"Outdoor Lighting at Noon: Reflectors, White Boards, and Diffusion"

You're about to watch outdoor lighting at noon, and I wanted to remind you that you can find more videos, articles, and more at videomaker.com. To check it out, just click on the link. For more great content, go to videomaker.com. Four times the video.
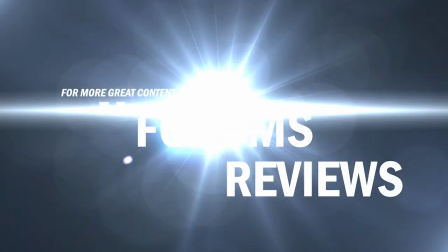[0:18]
Articles, forums, reviews, and more. Videomaker.com. If you've been shooting video for a while, you're probably familiar with the magic hour. You know, the first and last hour of sunlight that provides magnificent lighting for your scene? Of course, you may also be aware that shooting outside at noon on a sunny day is pretty much the worst case lighting scenario.
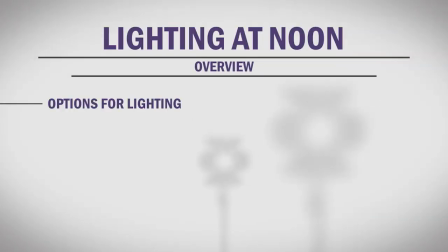[0:44]
In this segment, we test out different lighting setups to combat the midday sun and show you how to make the best use of it using reflectors, whiteboards, diffusion, and location. With a few tricks up your sleeve, you can help the sun work for you instead of against to you and achieve good results.
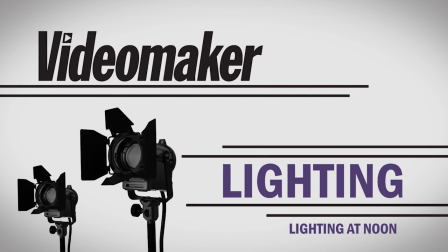If you were in a studio and only had one light, chances are putting the hard light directly above your talent would be the quickest way to the unemployment line. Essentially, shooting at noon is taking an extremely intense hard light, known as the sun, and placing it directly above your talent.
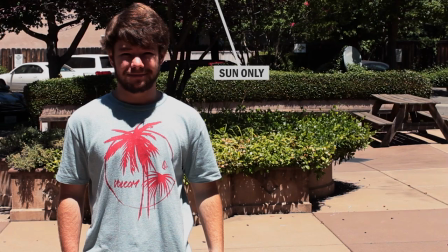[1:26]
Just look at this example. Notice how the shadows fall directly downward onto our subject. effect, this creates the raccoon eyes effect and just generally looks very unflattering. The hard light from the sun also produces dark shadows and bright highlights that give the scene a very high contrast. So what can you do? When it comes to the sun, you have a few options.
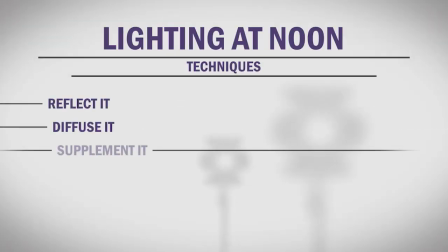[1:49]
Reflect it, diffuse it, supplement it, or control your location.
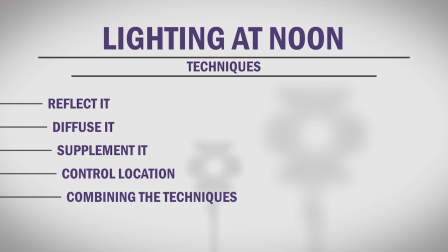[1:54]
Many times you may need to use a combination of these options to get good results. First, let's talk about reflecting the sun. When it comes to reflection, you have three main tools to help, reflectors, whiteboards, and even your location.
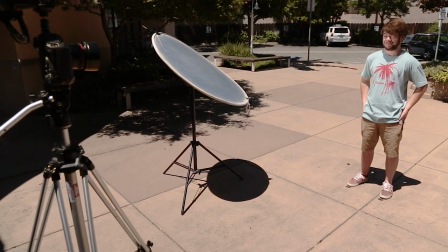[2:09]
Using a reflector will let you harness the intense light of the sun and redirect it for a better angle to help reduce the hard shadows.
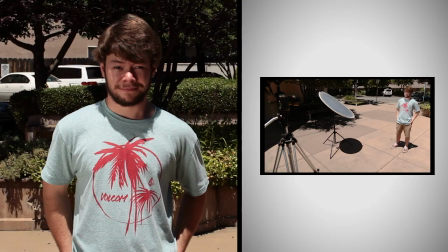[2:15]
In this shot, we've got a silver reflector bouncing sunlight back from the right side of our subject. You can see we've filled in that side, but we're still left with pretty heavy shadows on the opposite side.
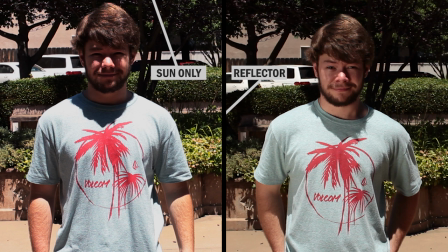[2:26]
But compared with our untreated shot, you can see that many of the most offensive shadows have been filled in, and we're now able to make out the eyes of our subject. To fill in those crisp shadows, we can use a white foam core board to balance the sunlight onto the other side of our subject.
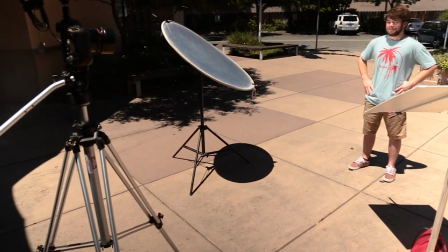[2:42]
Using the white foam core produces a softer reflection that leaves some of the key light shadows in place.
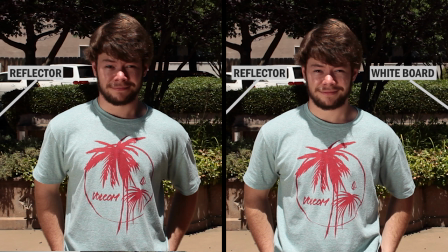[2:48]
On the left side we got our shot with just the reflector, and on the right we've added the foam core board to fill in the shadows. Notice how the reflector side is still a bit brighter, which allows us to see the shape and depth of our subject's head. For a great article on using reflectors and whiteboards, you can check out the link in the description. If you don't have a reflector or a whiteboard, try to pick a spot near a bright wall or reflective ground surface that can help counteract the shadows.
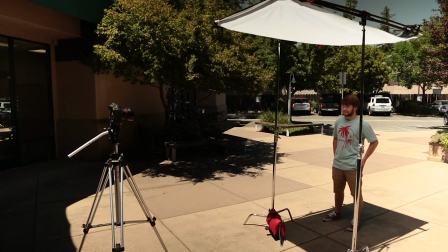[3:14]
Another tool you can use is diffusion. Using a large diffuser to soften the sunlight will reduce the intensity of the shadows on your subject.
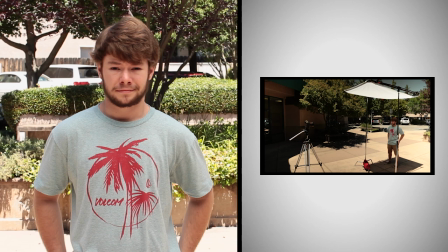[3:22]
Here is our setup using Diffusion on its own. The hard overhead light has been transformed into a much softer light. Of course, the downside to this is that we had to open up our iris to properly expose our talent, which causes our background to look a bit hot. One possible way to fix this is by using a net behind your subject to cut the intensity of the background.
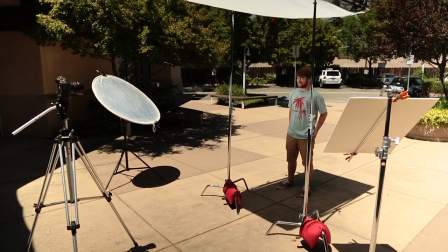[3:42]
You can also use reflectors and whiteboards to add more light to your diffuse subject.
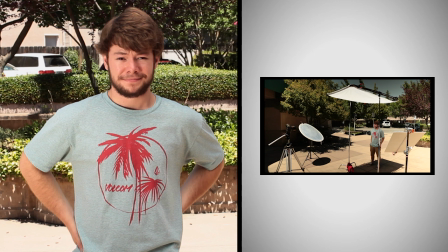[3:47]
This shot was taken using the diffusion overhead and using a reflector and whiteboard to provide more light on our subject.
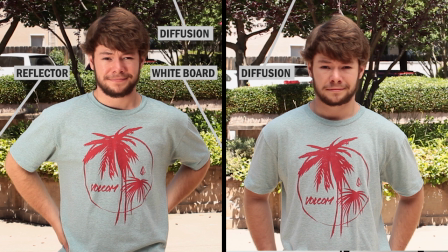[3:53]
Comparing this technique to the diffusion-only shot allows you to see that we've reduced the contrast between our subject and background to some extent. For tips on DIY diffusion, you can check out the link in the description.